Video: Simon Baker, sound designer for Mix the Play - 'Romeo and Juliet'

My name's Simon Baker and I'm the sound designer for Mix the Play. Music for theatre is it's a unique discipline really. It has to do so many different jobs.
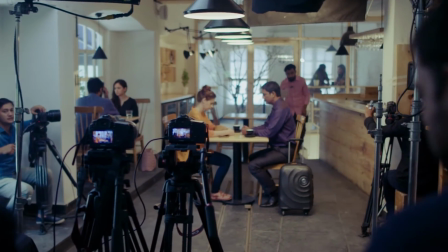But film scores on the whole tend to take the audience by their hand and walk them through the scene and tend to give them clues and tend to dictate emotion or pace and theatre scoring can't really do that because you have to,
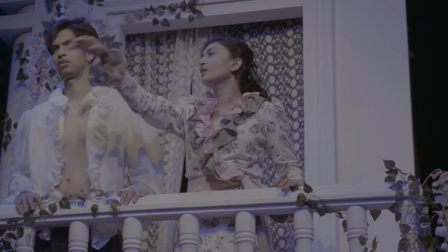in a real environment, when the actor's physically in the same space as you, it's a different power to seeing something on screen which you're one step disconnected from. Theatre sound has to do, in contemporary work, has to do a lot of location defining, so whether it's something simple like a restaurant or a bar, or whether it's a street, and often you can do that very simply. You can do that with a very realistic sound. The 6 interpretations for this project were all completely unique.
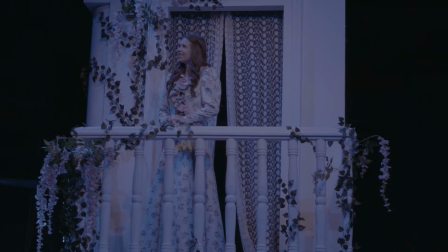I started with probably the simplest one to do, which was the more traditional reading and staging. So I started there and I thought it would be something terribly sweet. We used a 1600s piece of music, reasonably well known.
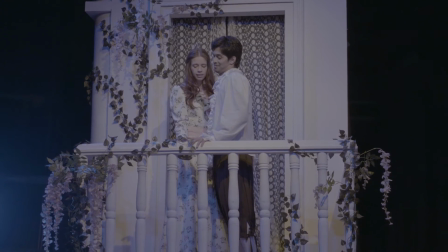What I did was took what would have been played on Western instruments and saw what happened if I put it on more Indian instruments.
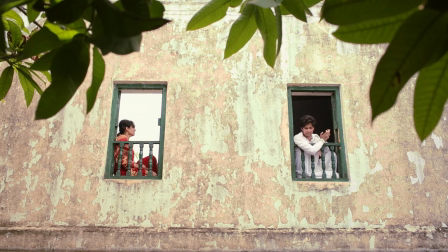And one of the pieces, the Cultural Divide, which is the 2 shots at the window, lend itself much more to a sort of longing, sustained string idea. But other pieces, I felt we would be imposing the emotion onto the scene.
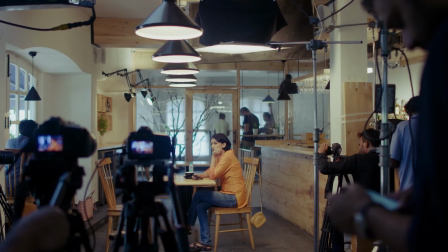The modern interpretation was much more like working on a modern play.
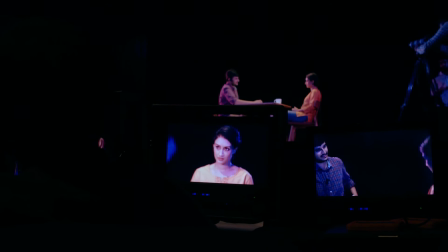What's interesting is when something's set on a stage, when there's very little visual element around it, it's literally 2 actors and a table in a black box, the sound, you immediately feel the sound has to do more,
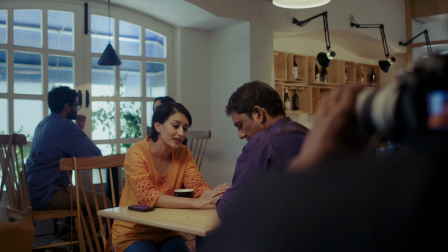the sound has to work much harder. By the time the contemporary version moves into location, it needs so much less. It needs almost nothing. I think we got it down to just a radio playing in the background in a cafe because the sound doesn't need to do very much in those instances.